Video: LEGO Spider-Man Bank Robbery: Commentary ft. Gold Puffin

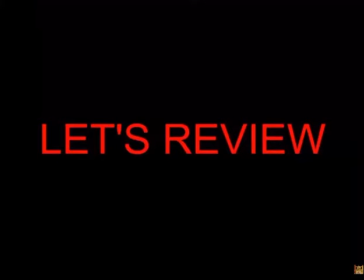So I can see some of you guys putting some comments in the in the chat, saying camera angle again. After things is saying he needs some easing in and out, too slow.
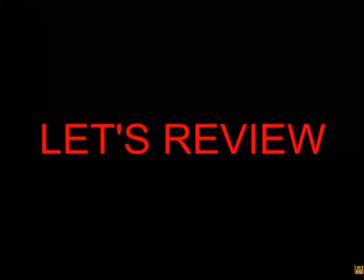Sound effects are a bit. Okay, guys, so we're going to comment on the positive things there as well. I'm going to comment on the positive things first. So if you guys can comment on some of the positive stuff as well in the chat, okay? Because there is a lot of good stuff in this animation.
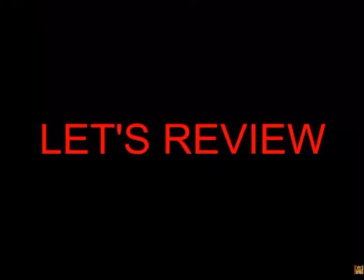So I'm going to watch again with the volume turned down a bit, and I'm going to comment on some of the positives. So I'll just bring you guys with me onto YouTube.
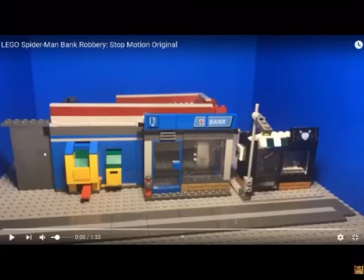Okay, so the first thing to say is the set is quite nice here, that we've got the blue walls look decent in the background. Again, it's a very strong color, this blue, so it is kind of a bit overwhelming and distracting, but at least it looks really clean.
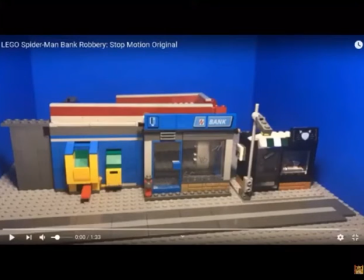And having these three sets lined up here, it's a decent layout.
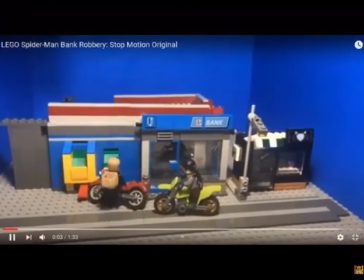Okay, so motorbikes appear. We've got sound effects, which is good. We've got music.
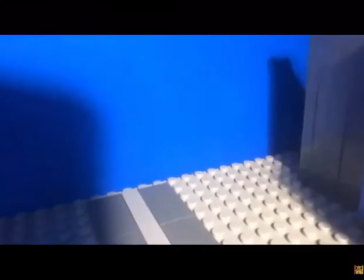We've got sound effects that are in time, okay, and appropriate, which is more difficult than you would think, and a lot of times you don't see that in films.
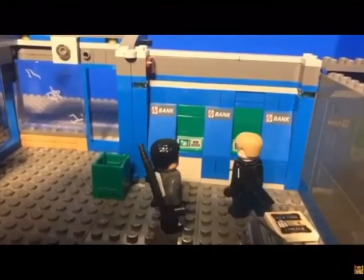Okay, and we've got a story that's developing in an interesting way.
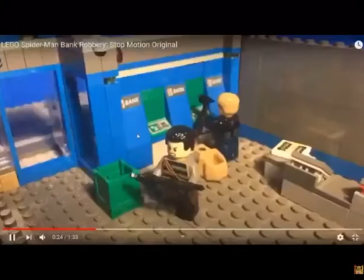Okay, so this is something that you can't really take for granted when looking at stop motions on YouTube,
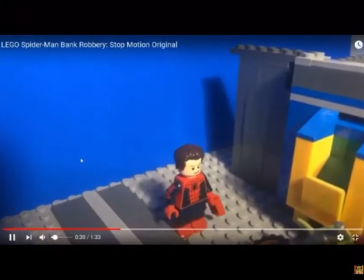that you're going to have a story that's going to develop in a interesting, logical way that's easy to understand.
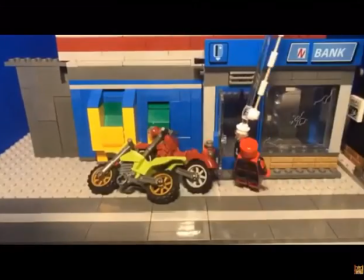Okay, so we've got two criminals in the bank and Spider-Man's coming in.
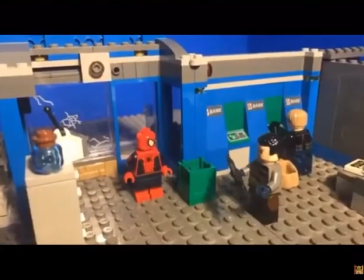Okay, that's it's a nice touch, although a bit unnecessary for him to use his web there.
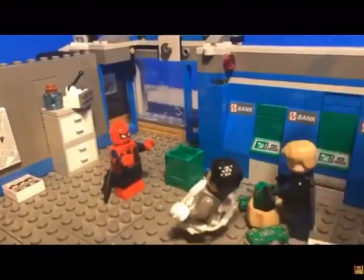And yeah, it's a good use of masking there, although as people were saying in the chat, it is a bit slow.
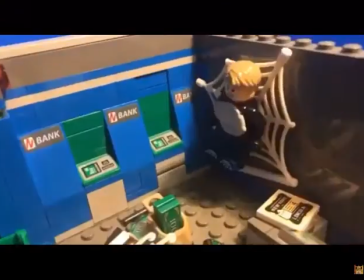And again, there it's a bit slow. Nice the way that the web appears there, and he's now been attached to it.
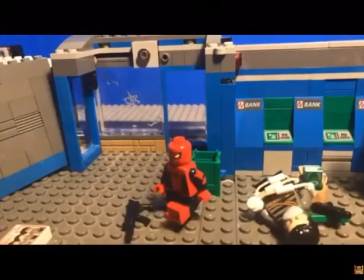There's some more of that web, some more of that silk.
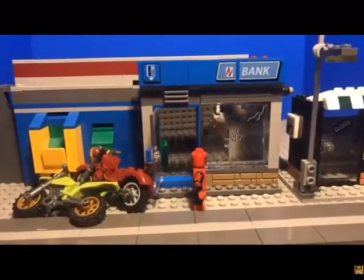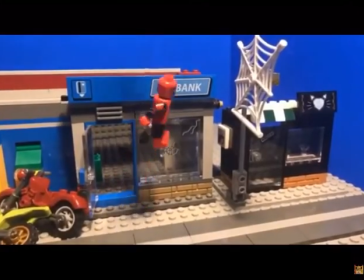And I'm not sure why Spider-Man's done that.
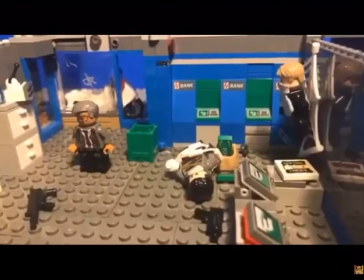it's kind of cool that there's so much action.
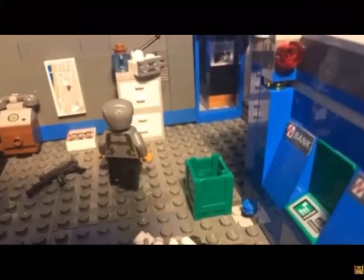And the animator hasn't been lazy. They've decided to put a lot into this brick film in terms of different things happening.
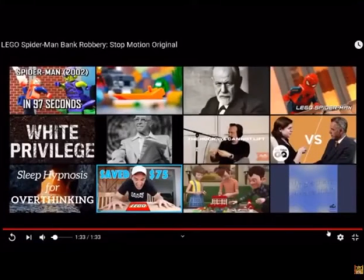And then that's a really nice swing. So if you see the arc of that swing at the end there, and it was quite a good camera angle as well for that last shot.
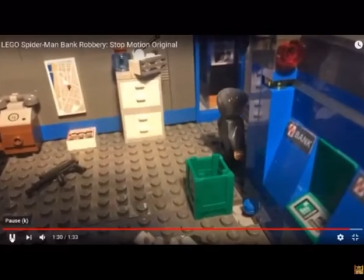So just watch that last shot again because I really like that. Okay, so look at that.
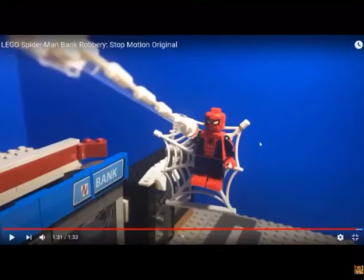Okay, so we've got Spider-Man is in a good position, roughly using the rule of thirds, not exactly, but then we've got a great line. He's shooting the web towards the camera, and it makes a line to the corner of the screen. So that's really, really visually pleasing. So that's a really great final shot. And then swings away.
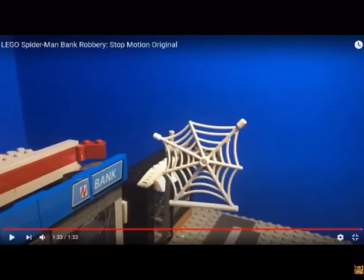And then the arc of the swing is realistic as well, that he would kind of go like that. So really nice. Really like that final shot.
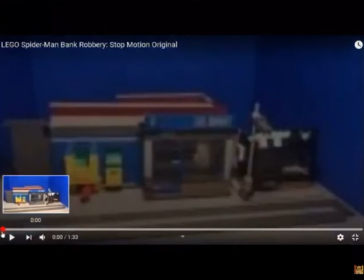Okay, so let's go from the top and see the things that could be improved.
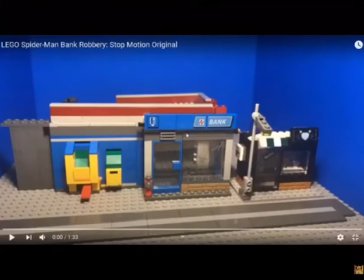So once again, the first thing I'm going to say is, as before, the camera angle is in this kind of slightly looking downwards position. And what this does is it also brings more attention to the background rather than to the stuff that's really interesting, which is our set here.
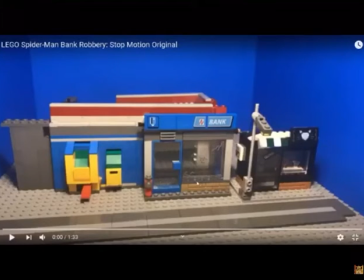And already we're getting a clue to what's going to happen because we're seeing a bank here. So we're thinking, okay, it's going to be a bank robbery. But because of the camera angle, it could be a lot stronger if it was just brought down more to the street level, to the eye level of the minifigures.
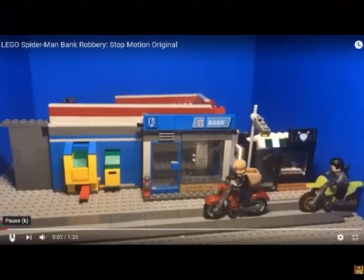Okay, so then the bikes come in.
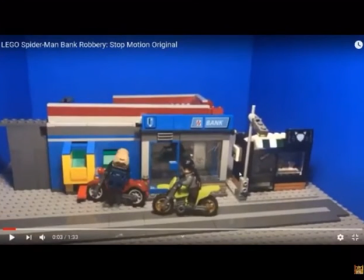Okay, that bike movement is kind of juddery, so you need to think more about even movements and then getting into smaller movements as they get closer. And then the sound effects, although it's great having sound effects. Again, the sound effects was kind of like a screeching to a stop, which wasn't quite realistic for the speed that they were moving at.
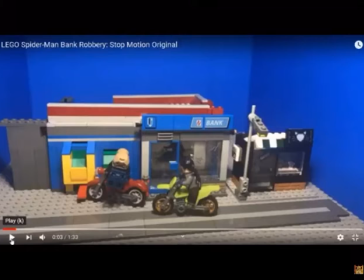But I'm being really picky there.
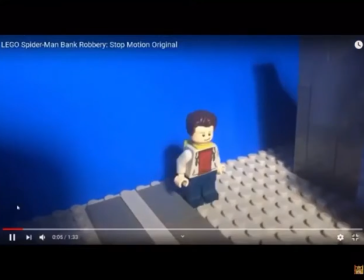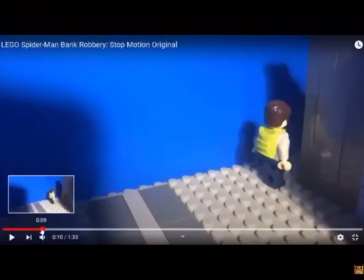Okay, so here is something that happens throughout the whole animation, is when people are turning,
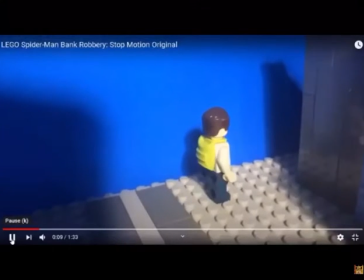when they're walking and then they turn, look how long it takes him to turn like that. So this is something that's actually quite difficult to do in brick films because it's something that people don't really teach you in tutorials.
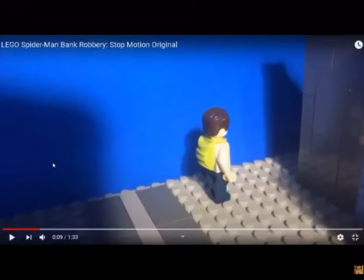So you get walk cycle tutorials all the time, but you don't really get tutorials of how to make your minifigures turn around a corner. So it's kind of tempting to do what
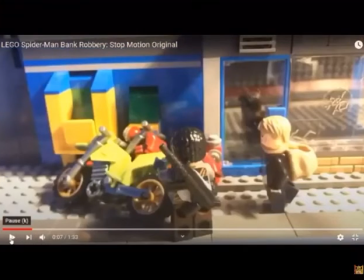this person's done and make them turn really slowly like that.
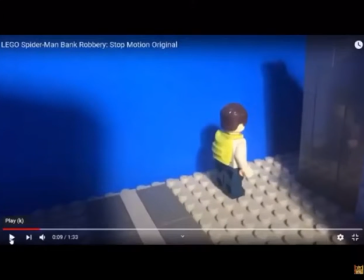But you just need to get it over with a lot quicker than that within a couple of frames.
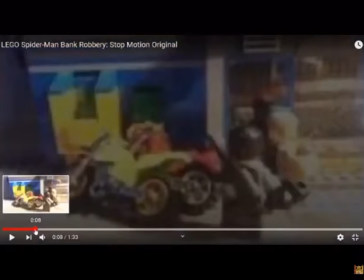Okay, so what you need to do is, when they're turning, is go for the first frame where they're facing this way.
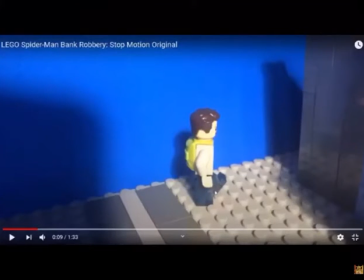It's also better to move this leg backwards, okay, because when you're standing and you're going to turn, it's more likely that you'll lift this leg up and bring it backwards to make you turn around like that. But you need to get it over with in two or three frames max to get them to turn around. Okay, and then with the walking,
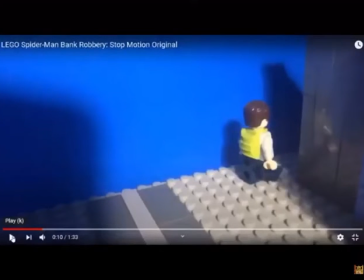you see that there's not any arm movements, so that's what makes it look a little bit like he's a toddler or something.
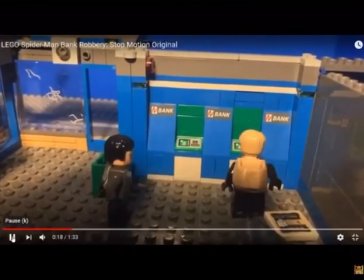Okay, they've got through the door all right. Getting through doors is always a bit tricky in brick films. Okay, again with the walking there could be a bit more arm movement there.
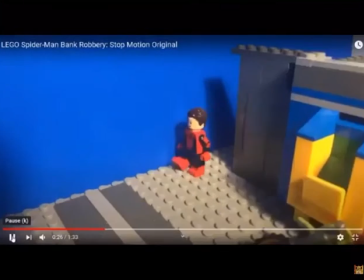And with the turning, you notice it takes quite a while for them to turn. And again here, Spider-Man's taking ages to get around those corners.
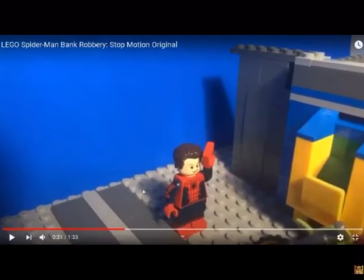Okay, so if you bring also another thing you can do is if you bring the camera down,
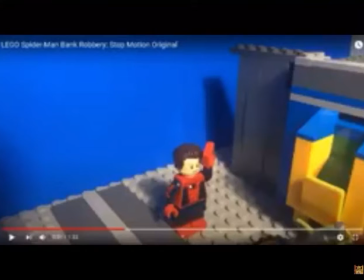quite a lot and get it on the level with Spider-Man's eyes, you can actually just not show his feet at all, and then you can put a kind of like a flat piece, a sort of a plank going diagonally, and then you can just have him walk diagonally along a flat piece that you can blue tack on here.
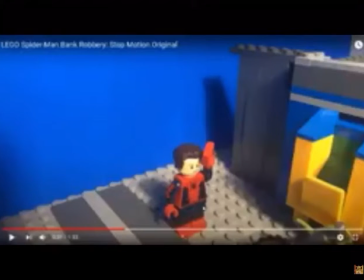I showed this in one of my tutorials, I can't remember which one. It might have been in the set building, the brick film set building tutorial. So if you put like a 2x10 flat piece going here, just blue tack it down, have the camera so that you can only see Spider-Man from, you know, halfway up his legs to his head.
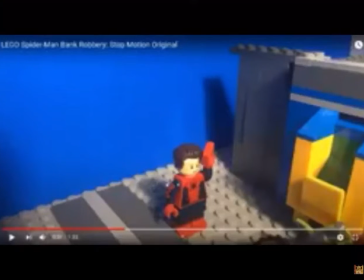So get it closer, get it down a lot lower. You don't need to worry about him turning, he can just walk at a diagonal.
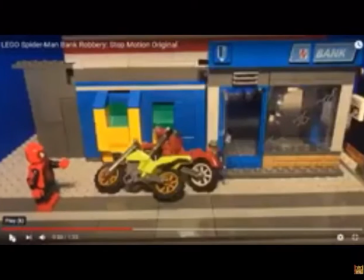Okay, that's nicely done getting the mask on.
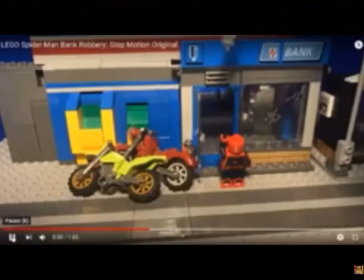And then the swing is decent, although that bit where that bit where it goes up, I don't know what I would have done there, but it just looks really awkward. And then how he's kind of waiting for it to go before he walks in.
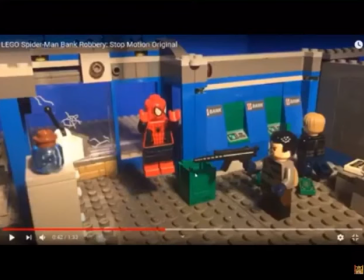So I think you could have just got rid of it in a couple of frames and just had him walking while it went away. Okay, again here the jumping's just a bit too slow.
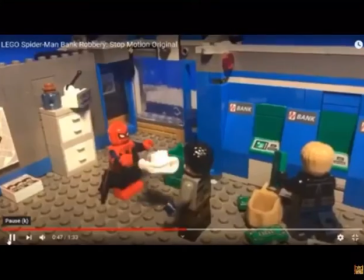So there's a few things, and it is difficult if you're working in stop motion studio or something like that and you can't use a variable frame rate.
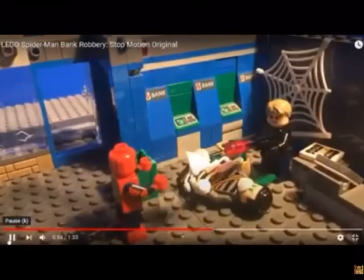It is difficult. So a lot of this stuff here is too slow. So what you need to do is just take less photos, have less frames.
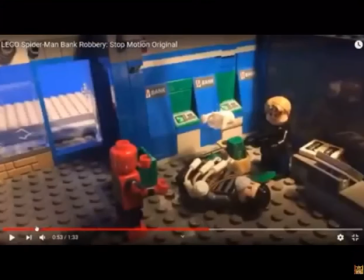So just move stuff a lot more, right? So when he's shooting those web balls, you maybe just take one photo with the web ball on his hand,
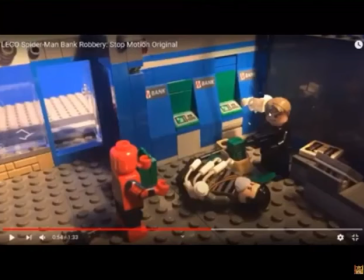one photo maybe with it here, and then one with it hitting him. Or you could try one here, one here, one here, and one with it hitting him. So have a lot less photos, and then it will go a lot quicker.